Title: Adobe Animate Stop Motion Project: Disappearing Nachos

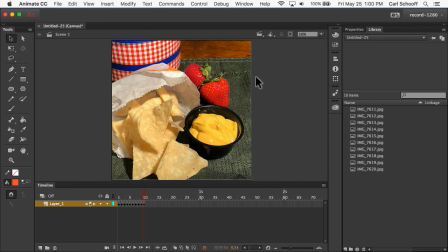So I just wanted to show you that behind the scenes, everything that we imported goes into the library,
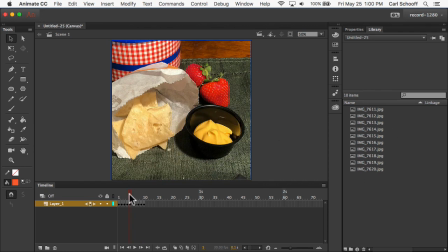and now we also have each image on the stage in its own keyframe. Now, with this animation here, the idea was to show somebody sort of starting out with a whole bag of chips and cheese, and then over time having them disappear.
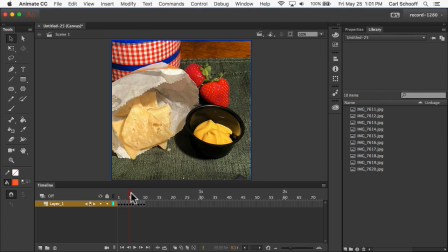Now, I took these photos in reverse order so that I could slowly add cheese to the little bin over here,
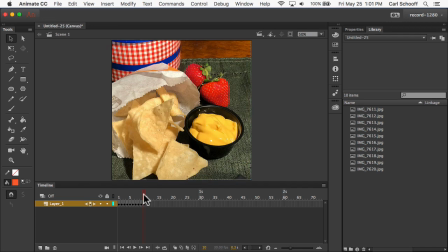okay, and so that it wouldn't be messy. So if I had started with full cheese and then taken it out, it would have been smeared all over the sides.
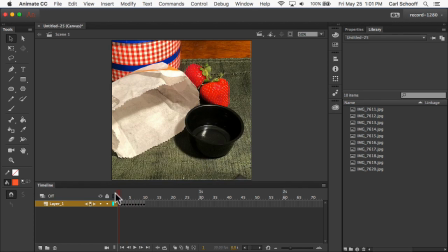So I just built the sequence up backwards. Now, for the purpose of this animation, I want things flipped around. So instead of having starting with an empty bag and empty cheese bin and then filling up,
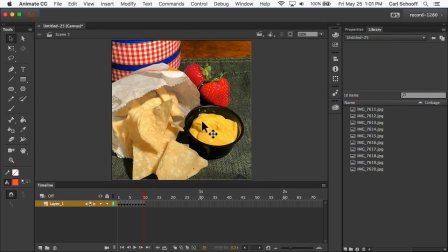I want to start with the full cheese and chips and then have them disappear.
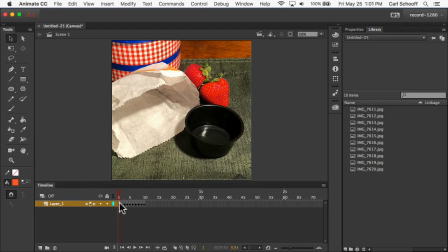So what I'm going to do is click and drag to select all of these frames,
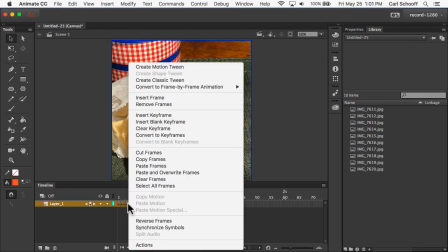and then I'm going to right click and do reverse frames right down here.
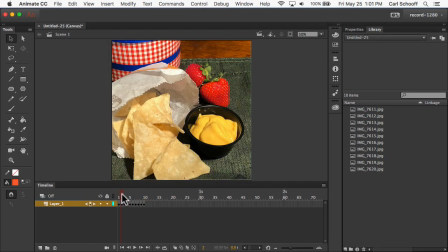And so now those frames just get swapped around. So I'm starting with full chips and cheese, and over time in each keyframe, I have a new image with less chips and cheese.
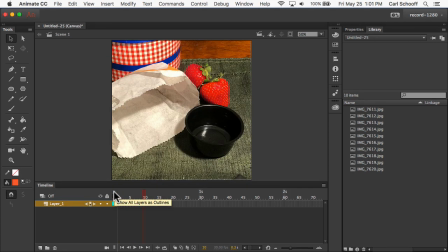So when I play that now, it goes really quite fast. Now I want to slow this down a little bit. So one thing I could do is I could go to the properties panel, and my frames per second is set to 30. I could bring this down to something like 5.
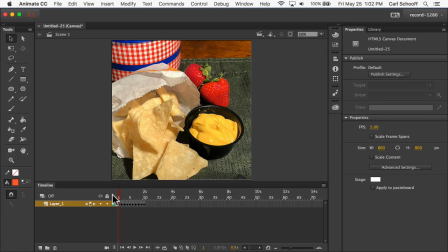And then now the next time I play, watch, it's definitely slower, okay?
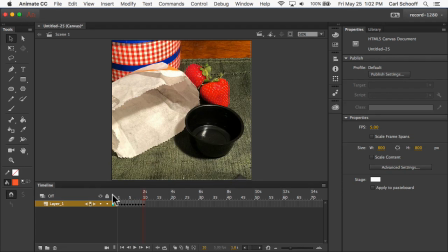It's only showing me 5 frames per second. Now, if this was all this file was ever gonna have, that would be okay. But if I wanna add some other animation that's happening at the same time, that's a little bit smoother and not so choppy,
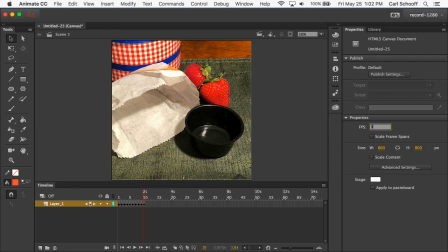I wouldn't be happy with a frame rate of 5 frames per second. So although I could do that, I'm gonna keep that frame rate solid at 30 right now.
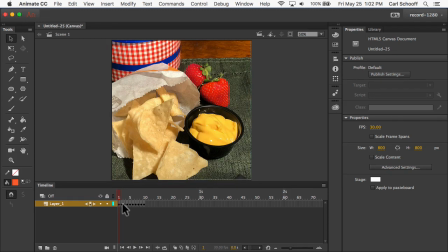And I'm gonna go back to the technique I already showed you. And that's we're going to add time in between each keyframe. And to do that, what's the keyboard shortcut? How do we add frames? What's that piece of paper stuck to your head say? It should say press F5. 1, 2, 3, 4, 5 frames I'm gonna add by pressing F5.
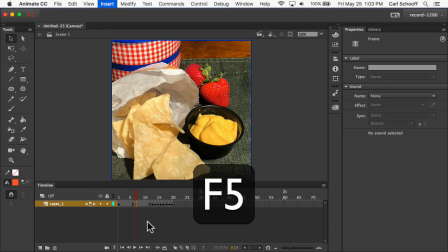I'm gonna go select the next frame, 1, 2, 3, 4, 5. Select the next keyframe, 1, 2, 3, 4, 5. The next one, 1, 2, 3, 4, 5. And do that for all of those, 4, 5.
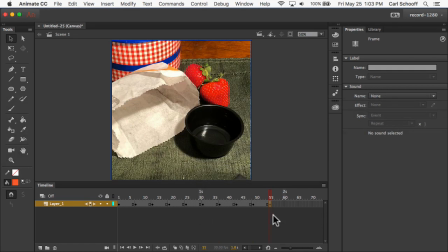And when I get to the last frame, I also want to have a little bit of dead time at the end.
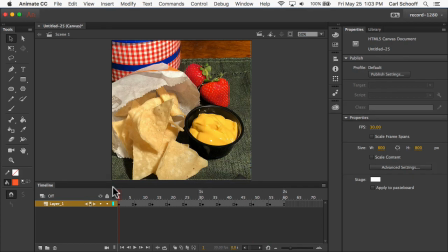Now I can drag back to the beginning, and when I hit enter,
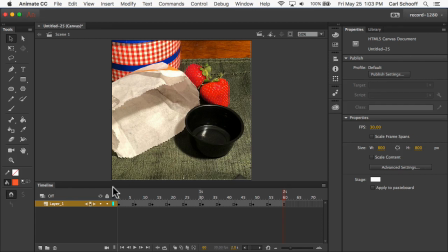you'll see that I have a nice speed here, and we have this effect of all the chips and cheese disappearing. It looks quite good. Next, I'll create a very simple follow-along video so that you can build this for yourself, and then we'll walk you through exporting it as a video that you can share with your friends. I think it's time to eat some nachos. Later.